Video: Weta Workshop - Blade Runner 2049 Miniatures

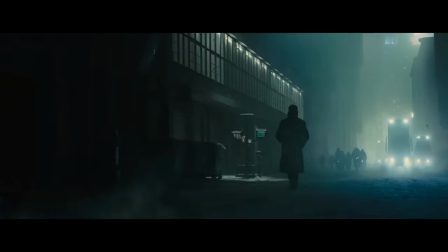0:04 The original Blade Runner is an absolutely pivotal film in the history of visual art.
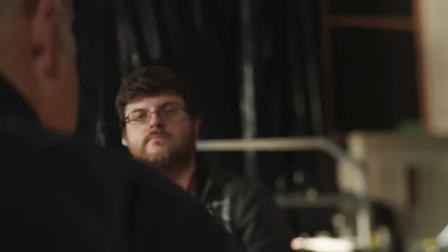0:09 I was approached by Wetter Workshop to see if I would be interested in working on this. The idea of being able to use miniatures in this modern context, that's very exciting.
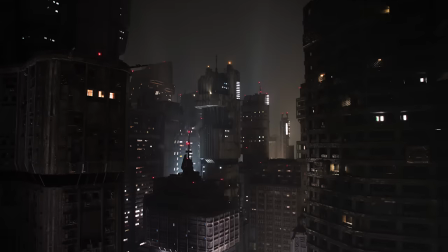0:23 The story, of course, has advanced. It's decades after the time of the original film, so Los Angeles has been built up a lot And then LAPD,
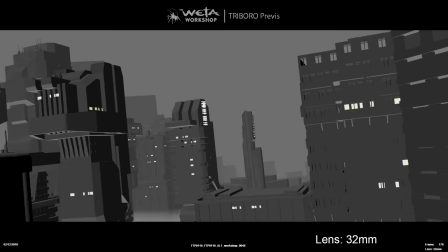0:31 which is the newest of all the buildings, stands above all. It's the tallest building in town.
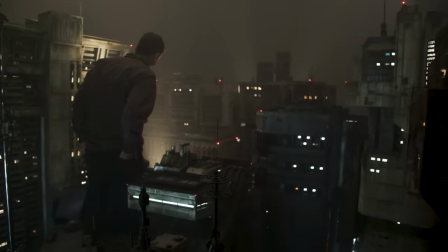0:37 LA's surrounding buildings, we've got about 37, 48th scale, mega high detailed buildings.
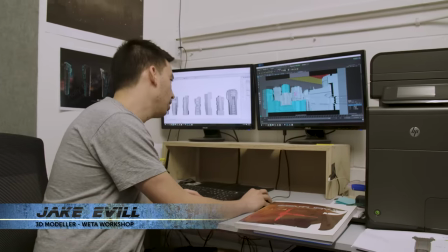0:43 Each building would probably take about a week to make. Once they get approved, we run them through the previous and they populate the scene.
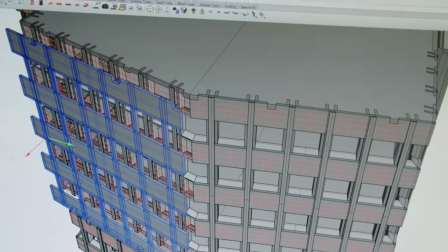0:51 And then we start adding details. We hand them off to our model makers. The way L.A. is lit is it's all lit from underneath. There's like this sort of glowing city below that we never see because all these buildings are so big.
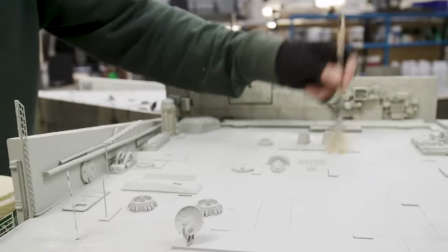1:08 Every paint job that we've painted on these buildings has been with that in mind.
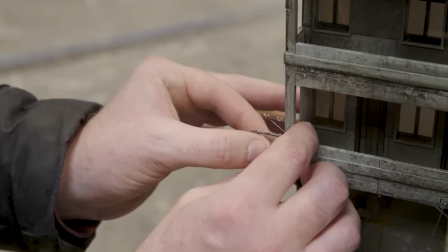1:11 I always think of a miniature as a giant composition of tiny little vignettes, tiny little stories, tiny little places that all need to work together to make the whole miniature work.
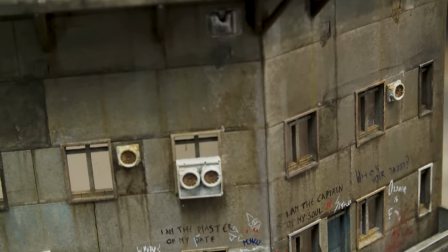1:25 We call them little existential crisis moments where graffiti's been painted, lots of little details like that.
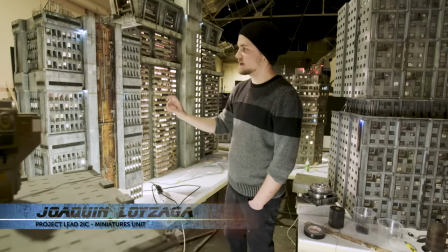1:33 We've gone in and distressed some specific areas to make the building as a whole look like it
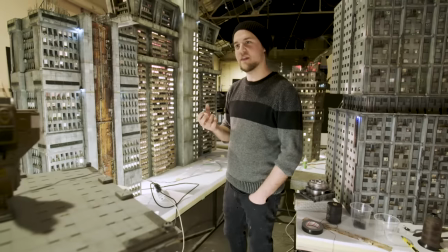1:40 has that decay and that crazy weather from the Blade Runner world.
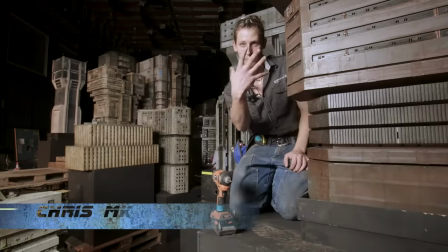1:46 We are locking all the buildings in place on top of these boxes so that when we actually have the camera running through the move, everything lines up.
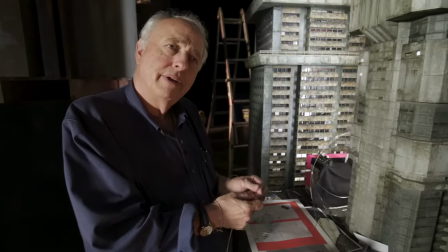1:54 Pretty much each building has some fiber optic installed in it. We're working in the preliminaries of the miniature build for Trash Mesa, which is an enormous expanse of ruined technology.
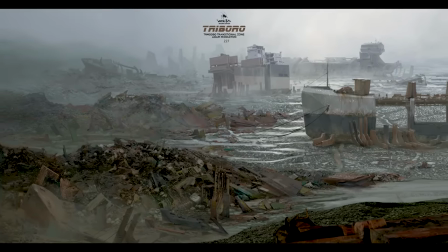2:11 You really have to have the feeling that it really is rusty metal and that it really is crumbling and falling away.
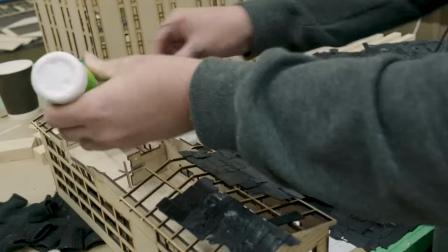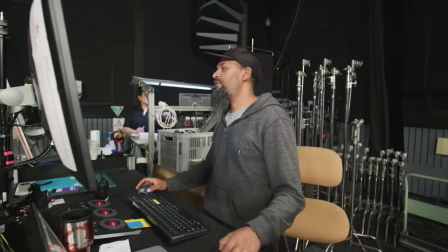2:22 Okay, shooting. 12 frames. Yep, 12 frames confirmed. Here's frame 20.
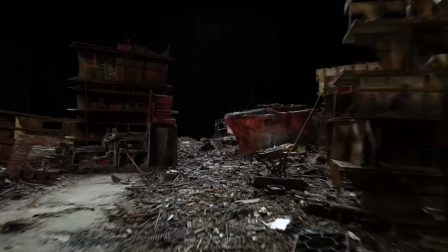2:28 Tilt and roll are kicking in.
It has all of the inherent flaws of filming something.
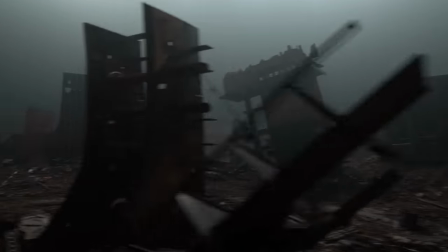2:35 Real surfaces illuminated with real light with all the issues of tiny specular reflections.
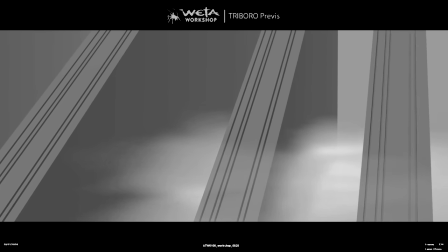2:44 The Wallace Tower, the Bear Guys headquarters, that's 600th scale. In reality, that's about three and a half kilometers tall.
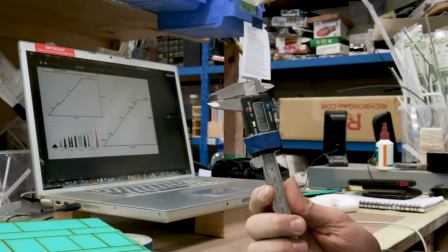2:51 At that scale, that measurement there as a human, up against these pieces of concrete, it's going to be a very tiny scale to work at.
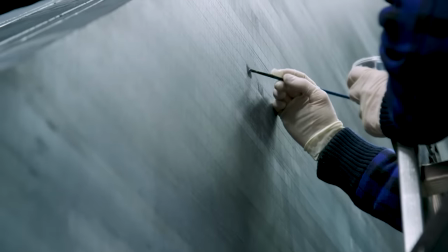3:01 So we have to have to find a method of surfacing them where you had the sense that you were seeing laid up stonework, even though you actually don't. They're really bigatures. They're not miniatures. They're massive buildings.
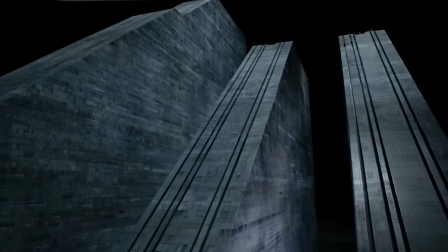3:15 They're just stellar pieces of art. There's a lot of Blade Runner in there. It's almost a thing we say when we look at the footage. Is it Blade Runner yet?
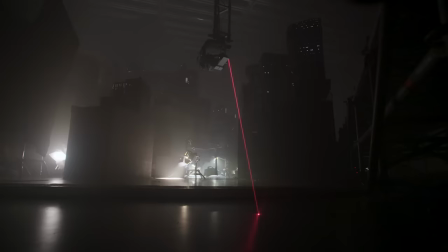3:27 Not quite. We have to tweak the light a little bit more, have to tweak the model a little bit more. It's supposed to be a sort of a dark, stormy morning scene.
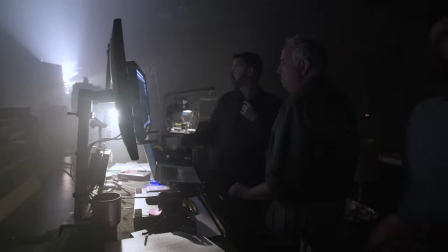3:36 Now to do that effect, the easiest way is to break down the shot into a series of elements. We shoot the skylight, we shoot the internal light, we shoot the lights that are the little clearance lights.
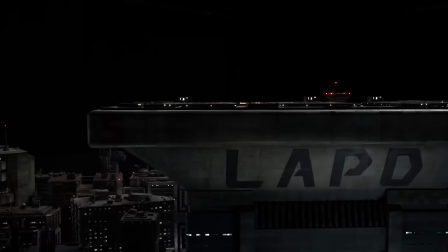3:47 Then when it's time to build the shot, you have complete control. If you say, well, I want the red lights to be brighter, you can bring them up without changing anything else. Effectively, you're building a huge and very complicated sandwich that actually becomes the finished shot.
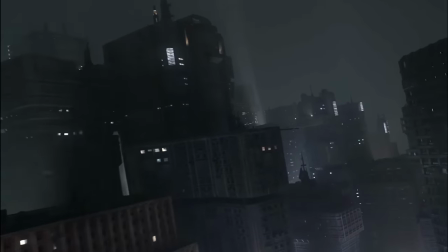4:00 There is a certain amount of magic when you've just finished doing a shot.
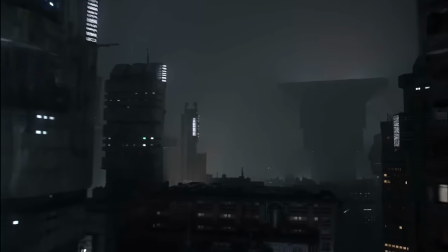4:05 It took an hour and a half to shoot, and when you see it there, it's existing, it has a soul to itself.